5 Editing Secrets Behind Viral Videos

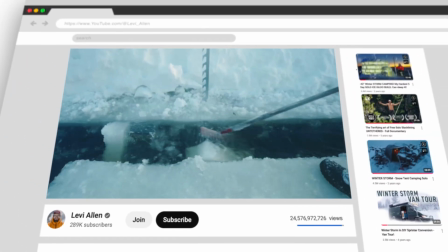0s
I've discovered something that all of my viral videos have in common, and that is specific editing techniques.
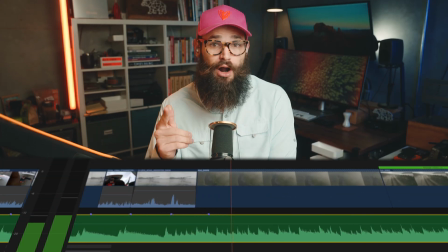5s
Now, I'm going to share some of my favorites with you today, and I promise there will be one that you haven't heard of before.
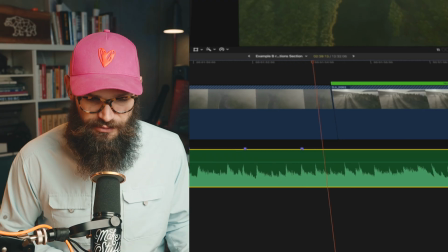11s
So let's jump into editing. This first editing technique is built off the foundation of a technique that I'm sure a majority of you are already familiar with.
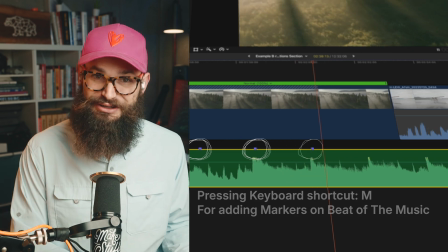18s
You can play back your songs and press your keyboard to add markers at the beat of the music.
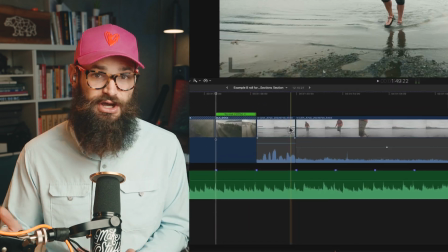24s
And this can be helpful for rapidly cutting down your footage directly to where you want it to cut on the beat of the music. However, this is just the tip of the iceberg, and based off this, we can actually do a lot of really cool advanced techniques.
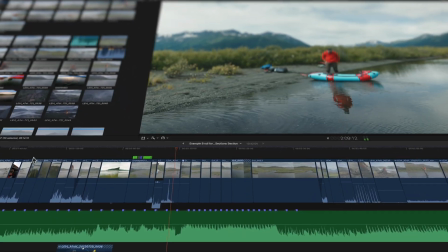37s
We will be editing in Final Cut, but these principles apply to any editor.
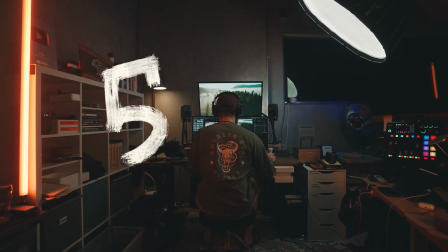41s
If you feel like I'm going too fast, I've created a PDF companion to help you along and just share all the tips in an easy, digestible format.
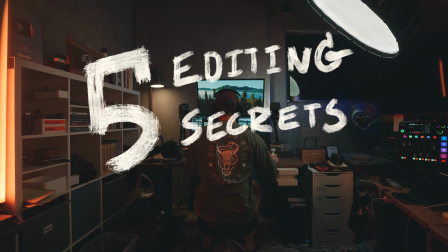47s
Let's explore a slightly more advanced technique, one that I'm sure a lot of you are actually experimenting with already.
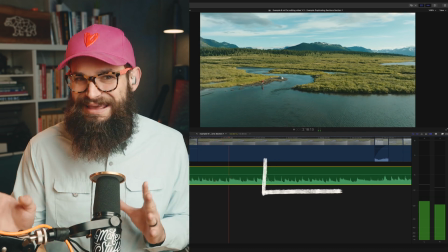54s
Often there might be sections of a song that you want to lengthen by a little bit to help the dynamics of your story.
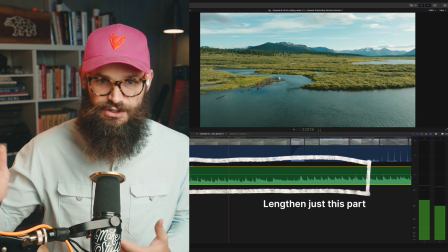60s
Maybe the song goes to the chorus earlier than you want and it changes the dynamics.
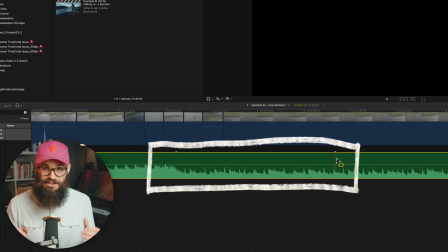64s
So you want to hang on this nice acoustic rhythmic section just a little bit longer. You can take sections, cut them on the beat, and then just duplicate them.
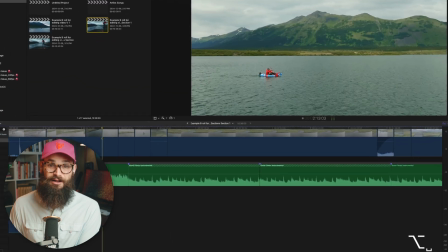73s
And then maybe you chuck in a little bit of a crossfade, cross dissolve, and call it a day. Now, in my experience, this works about 50% of the time and you're good there.
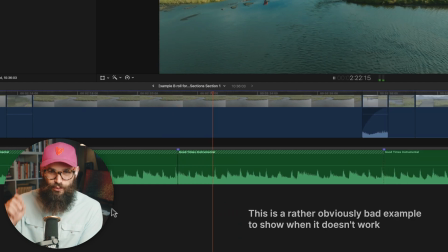80s
But other times it doesn't quite work, and this repeat point becomes kind of a bit of a nag. Especially as you're editing, you just notice it. And it's these subconscious things that I think start to add up, especially in the experience of a whole video.
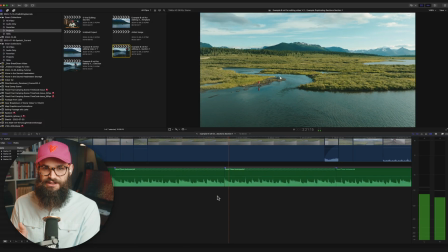96s
So we can actually hide this repeat point way more efficiently if we shift it just past where the beat is.
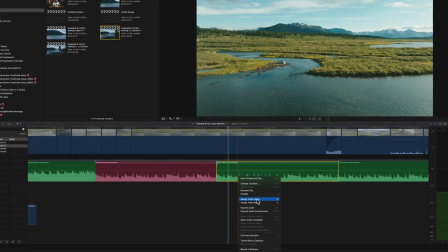103s
First, I'm going to change the color label of these two sections so you can see this transition more clearly.
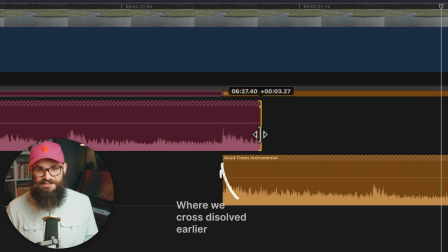107s
So what I like to do is line it up like normal, and then without changing the timing, actually shift where the songs are mixing.
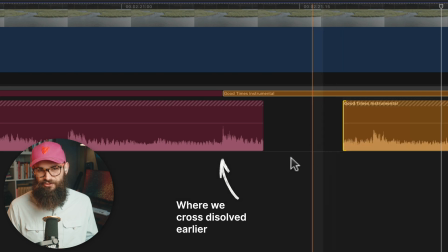115s
This can either be right before or right after the beat.
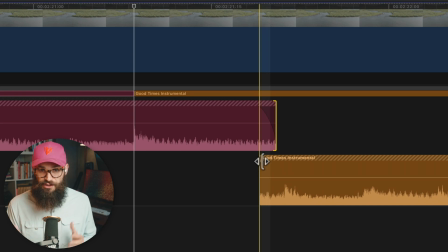118s
If you shift this cross dissolve to an area that doesn't have really loud dynamics, for example, in between two beats, it often hides it way more seamlessly.
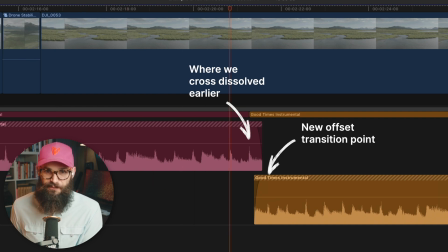126s
Let's listen back to this new version. Now again, if we listen to the previous example, this is a big improvement, but we are just getting started here.
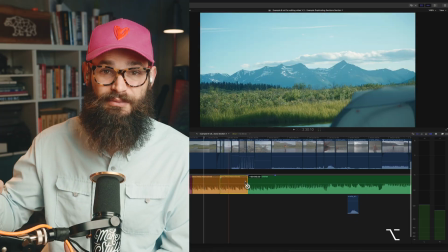140s
So you can now take these sections that you've worked on and duplicate them multiple times now that you've finessed where this edit point could exist.
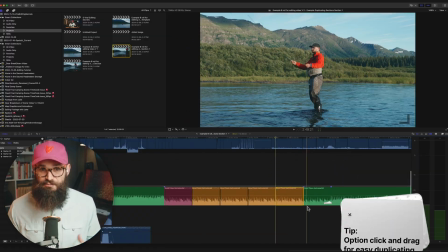147s
Now, if you want to keep editing this song, it's actually best to nest this as a sub-layer.
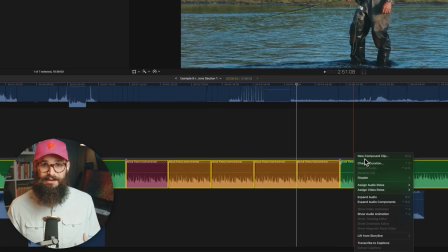151s
So you can take all these clips, compound them or nest them, and then when you do your keyframes to change the dynamics of the song,
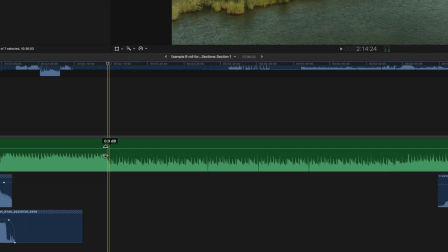158s
you don't have to fiddle across multiple clips, which is very helpful for working quickly once you've decided on which sections you want to lengthen.
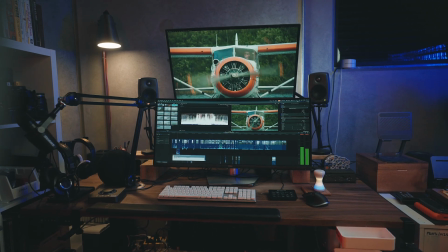166s
This editing secret has saved my butt more times than I can count.
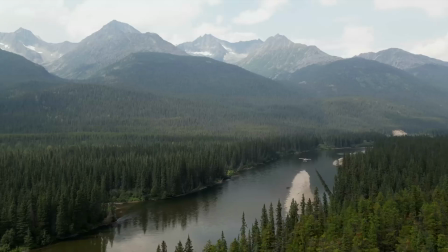170s
I most recently used it in my last solo alone adventure video where I wanted to lengthen just this exact section of a song.
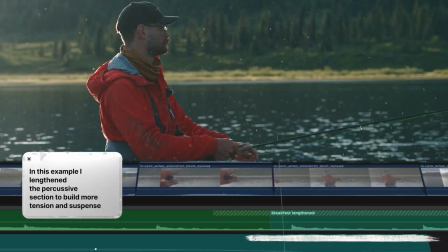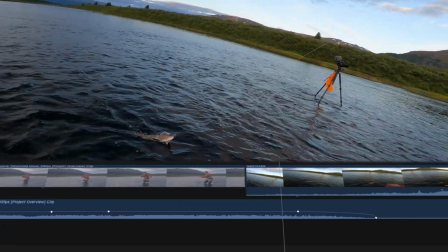183s
This ability to be able to manipulate song and different sound elements is something that I look up to in my favorite editors, and I'm always trying to improve in my own work.
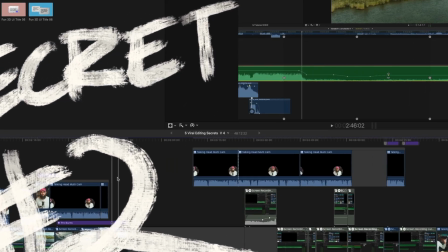191s
I have a few more rapid fire music related tips. To share those, I'm going to head over and grab another song.
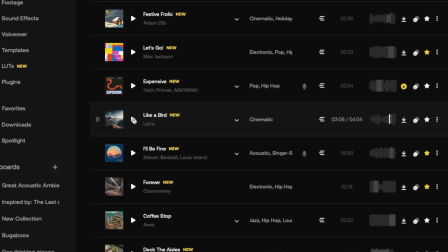196s
I highly recommend turning on highlights mode because then you'll get little snippets of some of the best portions of the song.
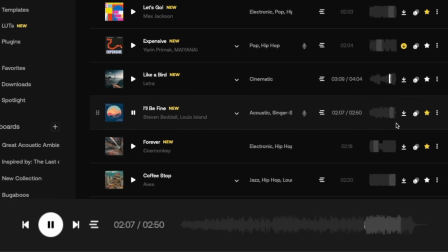203s
So as you're listening through to different tracks, you get a better sense of what they're actually going to sound like.
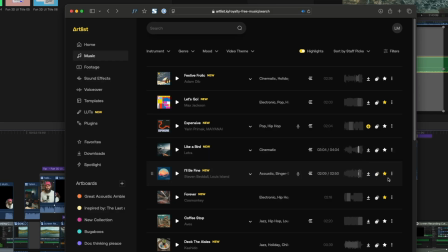208s
And whenever you find tracks that you like, make sure that you favorite them or add them to a playlist, even if it's not going to be used in the project that you're working on.
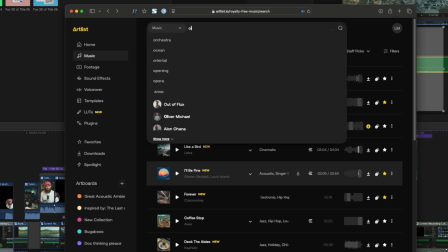215s
So I'm constantly trying to find good sounds. And an artist that I know that has great music is my friend Oliver Michael.
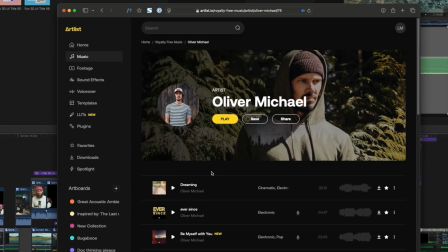222s
I've used a ton of his music in my projects before, and you can actually get his stuff over on ARTLIST.
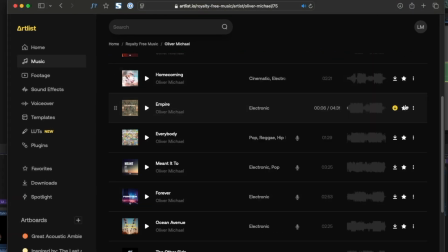226s
And I want to use his song Empire for our next example.
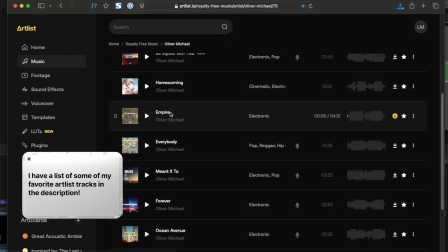231s
And something I don't think enough people do is when they're just browsing through the music page and they find a song they like, click through to the song and actually go to the artist's page,
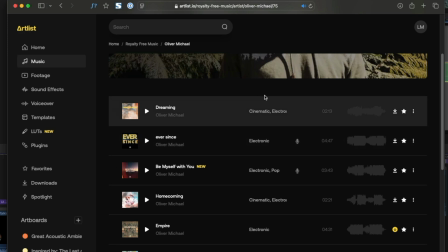239s
because there's a good chance if you like one song, you're going to like a lot of other tracks from that same artist.